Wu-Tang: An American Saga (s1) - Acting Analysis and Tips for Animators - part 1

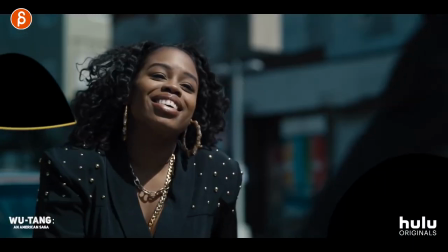Welcome back it is Thursday that means acting analysis for animators and today I'm going to talk about the Hulu show season one of Wu-Tang an American saga. It's like I'm so pale it's like the white goes into the white into my gray just white it's a ghost I should talk about a ghost show but anyway let's go into the shots.
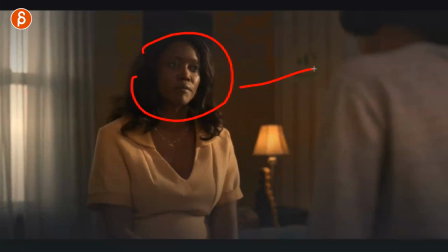All right first up is this moment here where the mother is asking the daughter for something and it's basically she has to step up and help the family
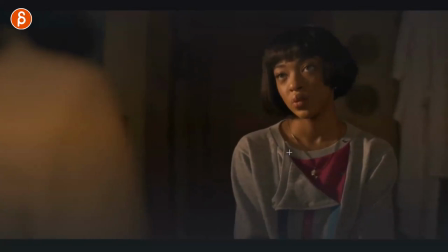and what i like about this is that how a the daughter hesitates and she doesn't say anything and the reaction of the mother and it
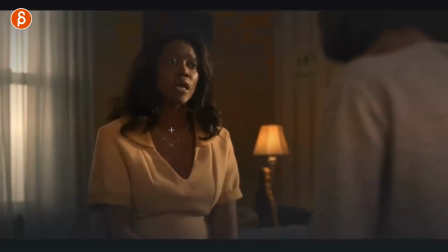all comes down to basically non-verbal communication where you have your lip sync and this is what you do and you got your setup and over the shoulder and
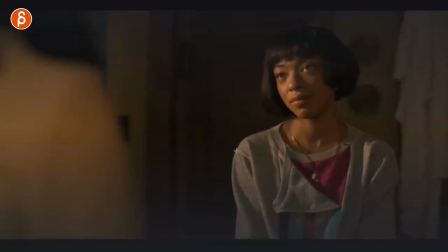one and two characters but what i like is when no one talks you have that moment you have that little she waits a little bit of a half blink also rarely done in animation don't forget half blinks and you got that little change there she hesitates she waits and see
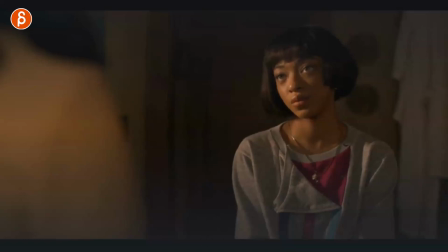the uncomfortable change you got your asymmetry in the facial shapes but then she waits and she starts to blink even a bit more bit of a sigh
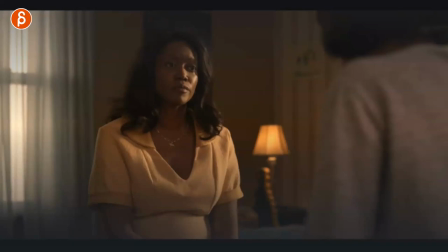there and she gets a bit more tense like she doesn't want to say anything and then you have the mom just doing this and i love that it's this and that and that's all you have it's basically it's not her saying okay so i need an answer it's just i'm waiting i'm slightly
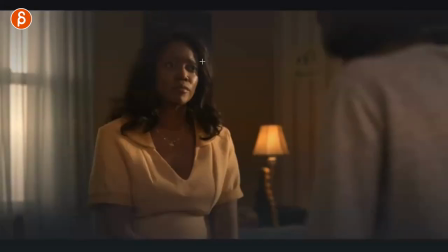annoyed really and it's just a raise of the eyebrow and you can see how the eyebrows are anticipating that move it's almost like that move of the eyebrow takes the head over this way and it's just that that waiting it's almost like the puppy look of okay and so she doesn't have to
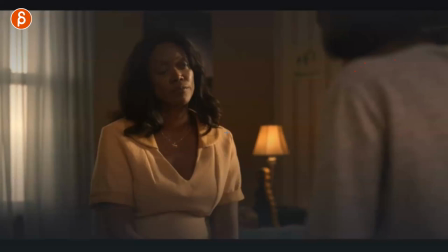say anything and you can immediately see how this actor reacts to this that and then bam you can see it in here immediately the reaction of ah okay and then she says what what happens and what she wants to do but it's this awesome moment of okay so what now and you have
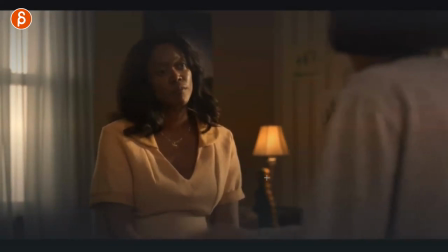even a little bit of a nod you can see this and right there it's very very subtle and i love this it's not that much animation same thing here
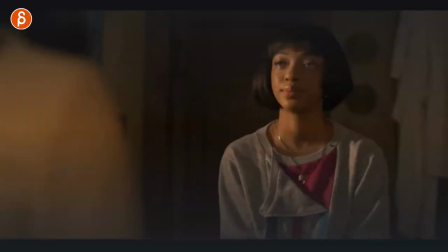she says her piece and as always lip sync doesn't have to end right there you have that moment of okay long stare just that
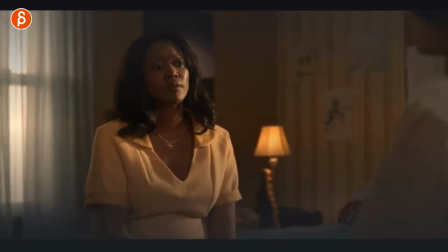little look down it's all very subtle but i love this i love that change the second one is again with this actress and she
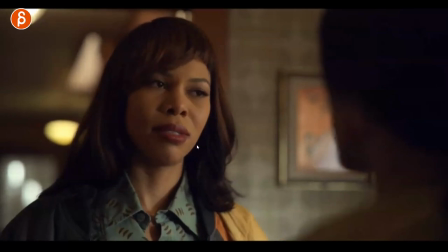is fantastic the family dynamic and the show is really cool and the parents are they have some really really good moments and it's about her not being welcome anymore
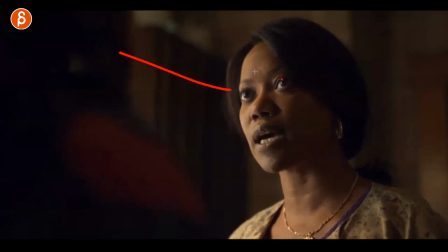so she says her piece and he goes come on i can't wait to hear your excuses and i love all this intensity lots of subtle moments where no blinks but you see the eye darts it's just she's looking from one eye to the other so as always think about when do you blink
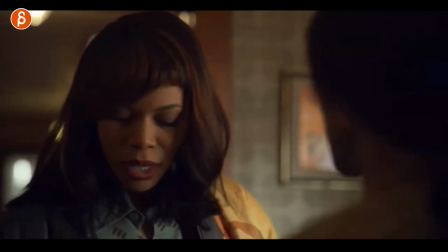do you want to blink how many blinks do you just want to stare and then you have a moment of a little little blink over it's
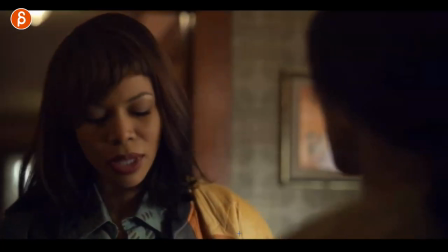like okay okay i see how this is and again it's the same thing where this is all non-verbal this is all your choice so when the
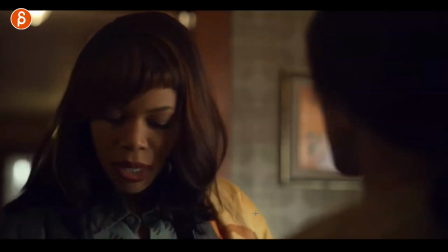lip sync ends or there's a pause you can do all this she kind of shuffles around recollects okay i want to do something and she has that inhale
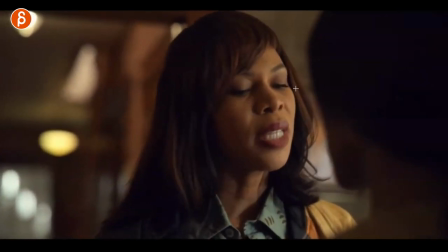and then she steps closer to be more confronting and you can see how it gets more comfortable the negative space gets smaller this gets bigger
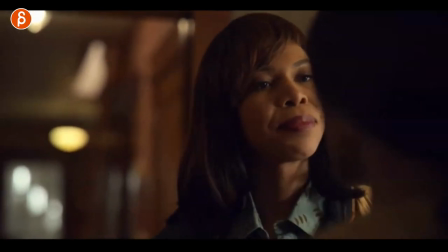it's just a bit more claustrophobic there it's a cool usage of space as well and then she says her piece and thinks she has done,
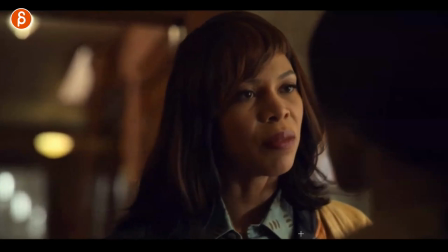has that moment, again no blinks either, they're both in a kind of a staring contest almost, and then you have this,
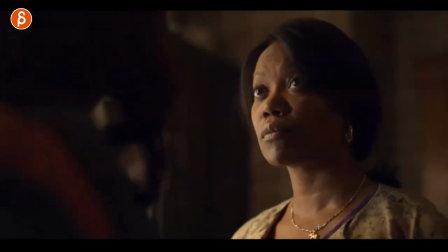oh it's so good, basically the line here is I know when I worn out my welcome, and it's basically yes you have, you have worn out your welcome, and I love this look at this,
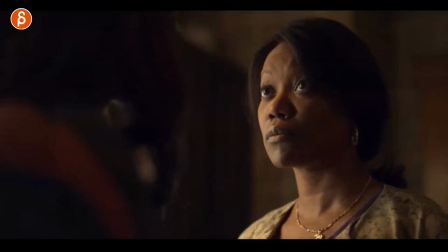let's go in there, again eyebrows first, a little thing of uh-huh, with a little bit of a, a little bit of a blink, like a slight adjustment in the lids, but it's just a different thing where the first head turn it's all about context the first head turn to the side was
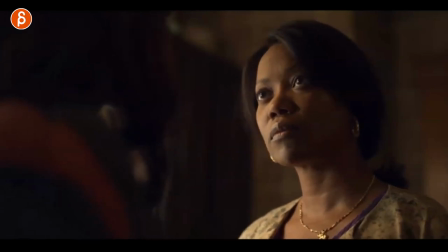well I'm waiting for your answer and this is a just yeah yeah you're right you are not welcome here anymore just go and
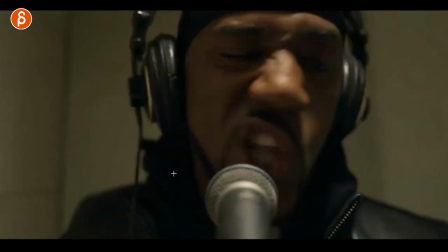it's just so small it's great oh that look and then she leaves last one is this one where it's kind of a setup based on the set so you have
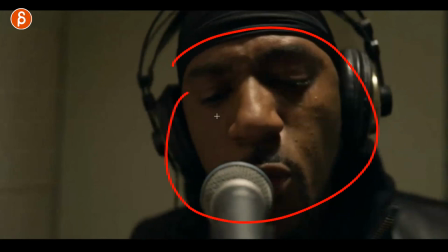this moment where there's a close-up and again this could be anything this could be you doing a pantomime this could be you
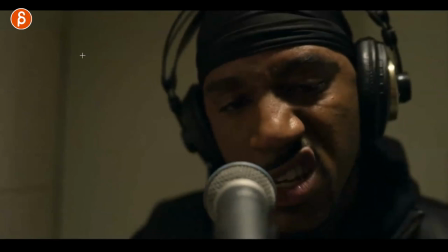doing a lip sync but I love this that you think it's in a booth he has the headphones,